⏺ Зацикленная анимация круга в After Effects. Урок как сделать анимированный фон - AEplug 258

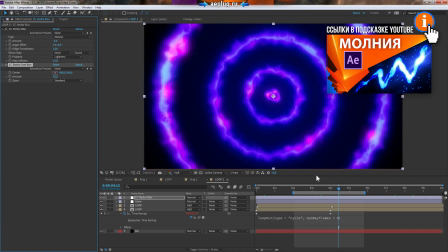739s
В данном случае это будет типа motion blur и немножко так размывать картинку.
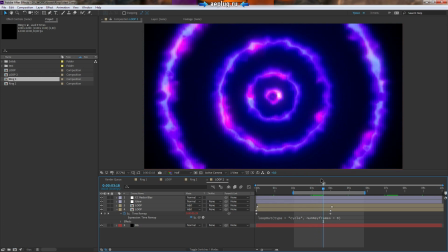744s
В оригинале в тот момент, когда круг появляется, он выглядит более горячим, более ярким, более белым.
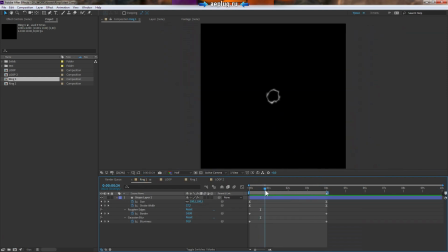751s
У меня он совсем какой-то невзрачный, в этот момент. В этом я думаю, что просто прибавлю обводки, чтобы первые несколько кадров он был более толстым.
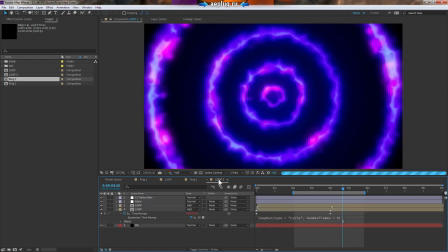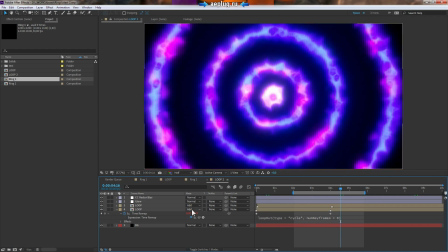773s
Да, вот что-то типа такого. И еще у градиента, который мы делали,
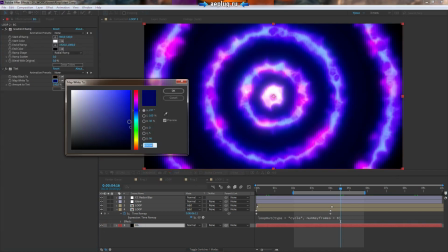781s
у него можно немножко, ну здесь уже мои какие-то личные предпочтения, можно немножко сердцевинку поднять, чтобы она погорячей тоже смотрелась по отношению к краям.
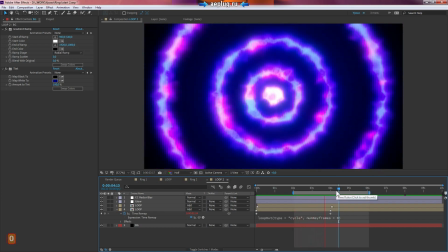793s
В общем, не знаю, что еще сказать. Такая анимация получается. Все естественно настраивается.
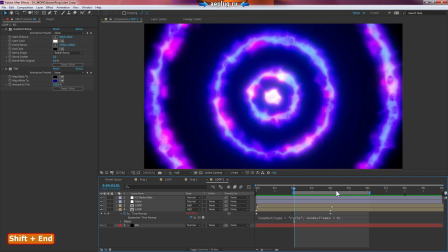799s
Толщина, цвет, как видите, очень просто. Единственное, что напомню, помните, что первый и последний кадр, видите, у меня сейчас они одинаковые, потому что луп полный, но первый и последний кадр, они не должны быть одинаковыми, иначе цикл будет с повторяемым кадром в конце и на начале,
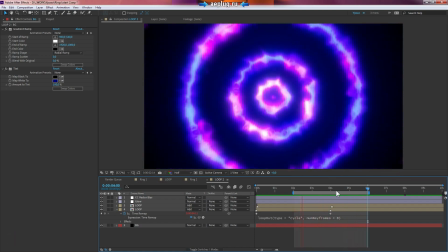817s
поэтому на 1 уменьшаем, получается идеальный цикл. Из этого цикла, конечно, я вам не советую делать, как у меня сейчас для примера, я сделал
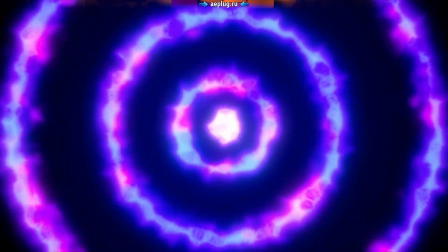825s
порядка 4 секунд, потому что этого очень мало, будет видна повторяемость, лучше сделать, конечно, секунд на 20, на 30,
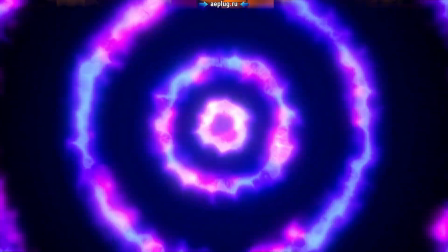833s
а уж их можно зациклить и в час, и в два, и в три. Если хотите, можете скачать этот проект, ссылку на него я приложу к описанию на ютубе.
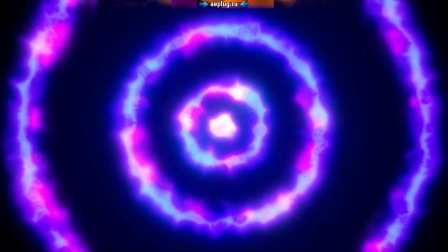842s
Ну а пока вы не ушли, обязательно поставьте лайк и оставьте какой-нибудь комментарий, это поможет моему каналу в современных условиях на ютубе.
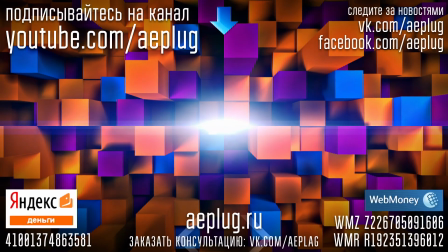849s
Если вы еще не подписались, то подписывайтесь, здесь уже полно как вы видели уроков по After Effects на любые темы,
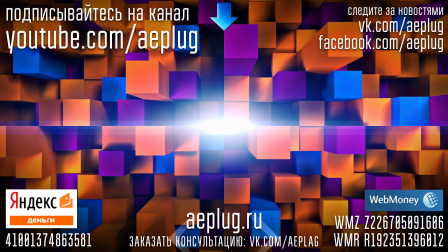855s
присоединяйтесь к социальным сетям, смотрите другие полезные уроки, много ссылок я оставил в описании, как я уже не раз говорил.
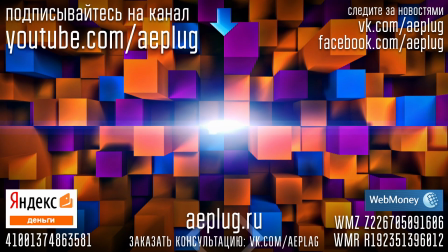863s
На этом у меня все, пока!